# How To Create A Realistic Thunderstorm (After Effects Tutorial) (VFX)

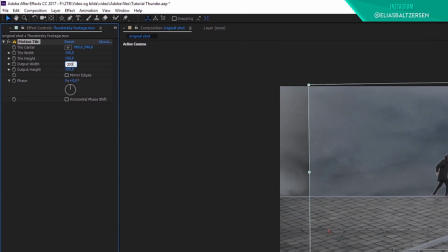4:22 Apply it to the footage. Change the output width and height to 300.
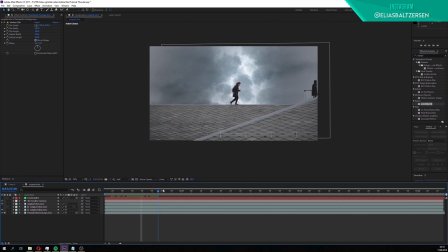4:28 Then turn on mirror edges. The footage has now been mirrored on all sides, and it covers up the entire scene.
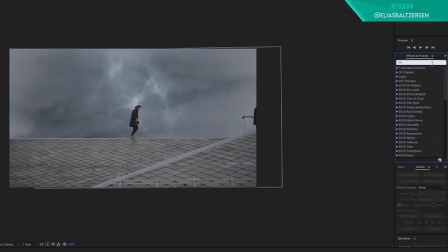4:36 To make the thunderstorm composite look more realistic, we have to do some color grading.
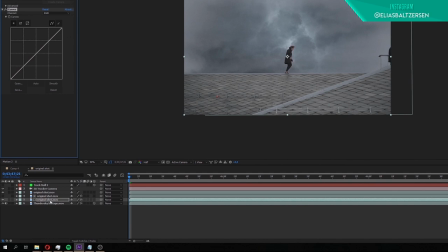4:42 Search for the curves effect, apply it to the bottom original shot layer and solo the layer by checking off the solo layer box.
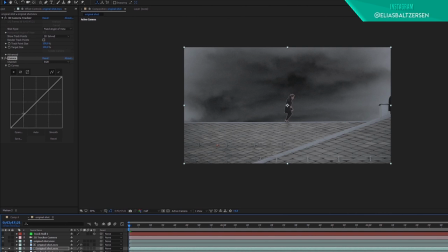4:50 Go to the curves effect and drag the line down from this point, then go further up the curve and drag it to the other direction, so you get this S-curve. We're doing this to add contrast to the footage. Go to the channel tab and click on the blue channel.
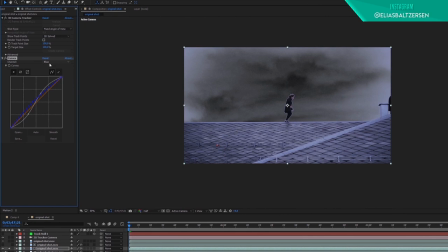5:07 Raise the blue curve a little to make it look cooler. Next, go to the red channel and drag it slightly downwards.
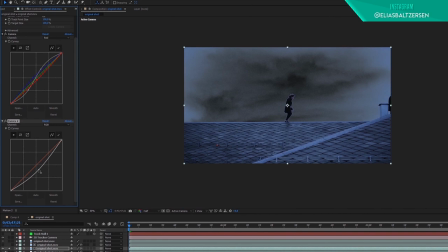5:18 Then press Ctrl plus D to duplicate it, click on the reset button. Drag the curve down from the middle to lower the exposure. We have now created a moody night effect to the footage.
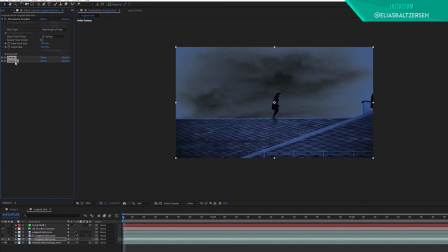5:35 Hold Shift and select both of the curves effects, hit Ctrl plus C to copy.
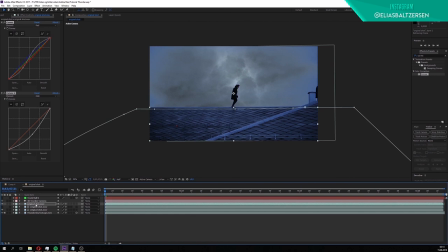5:41 Unsolo the layer. Then paste it onto the top original shot footage and the thunder sky footage at the bottom. Now that we have the colors corrected, we are going to make the thunderstorm interact with the roof, so it looks like the roof is reflecting light from when the lightning strikes hits.
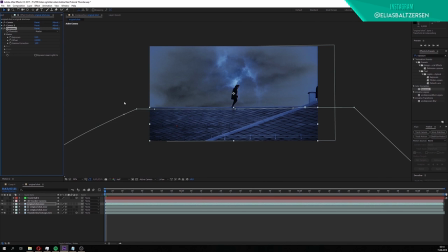6:00 To achieve that, we're gonna apply the exposure effect to the footage where we masked the roof. Go to the first frame of the footage and keyframe the exposure. Press U on the footage to reveal the keyframe.
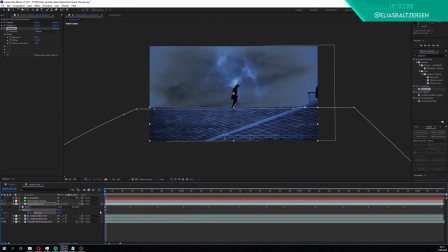6:14 Change the exposure value to 0.5. I forgot to feather the mask earlier, so we'll have to do it now. Reveal the mask properties by clicking on the little drop-down arrow.
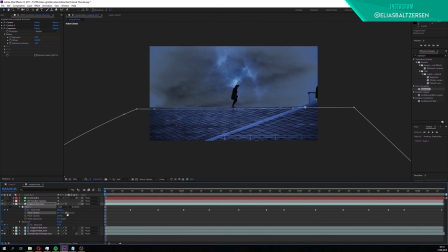6:26 Increase the mask feather to 29. Now, back to the keyframing.
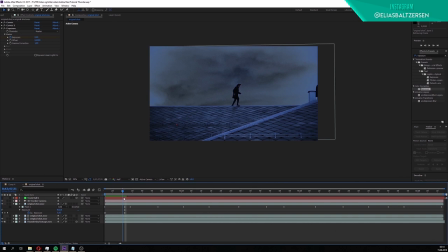6:31 Move a couple frames forward until the lightning in the background fades off, keyframe it to 0. Find the next lightning strike, and when the lightning is at its brightest, then keyframe it at 0.5. Go to before the strike hits, and put it back to 0.
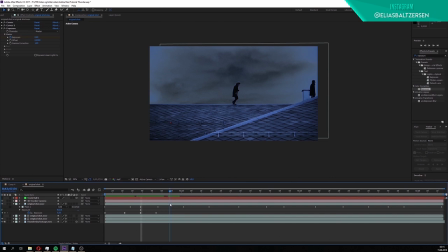6:49 Then find the frame where the strike has faded off, and keyframe it to 0. We'll do this on all of the lightning strikes throughout the clip, so we'll achieve a subtle brightness flickering on the roof.
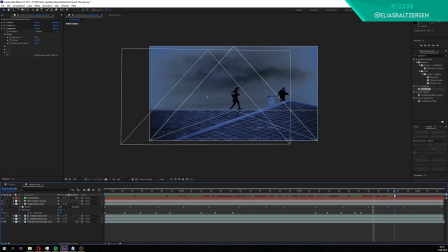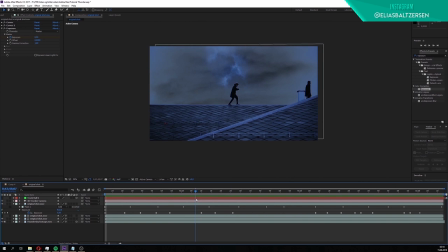Once we're done keyframing the exposure, we're going to select the track null and 3D camera layers, press Ctrl plus C to copy them.
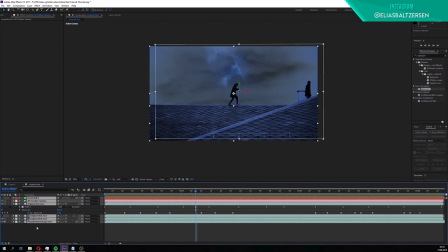7:39 We will now pre-compose all the layers. Select all layers, right-click on any layer, and then click pre-compose.
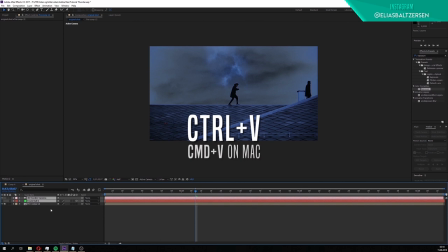7:48 Make sure the move all attribute circle is checked, then hit OK. Press Ctrl plus V to paste the layers.
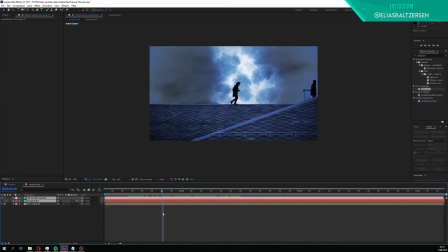7:55 All of the layers we just used are now put together into one single layer. You can double-click on the layer to reveal the other layers if you need to go back and change something. It is now time for us to add some foreground elements into the scene.
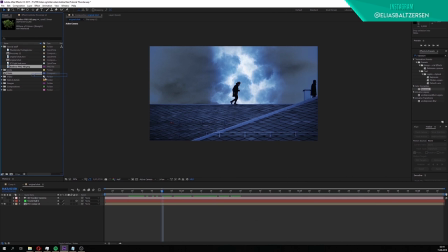8:12 Go to the project window, find the bush photo, and drag it into your comp. Extend the length of the bush layer to make it last the composition's duration. Make it a 3D layer. Press S for scale.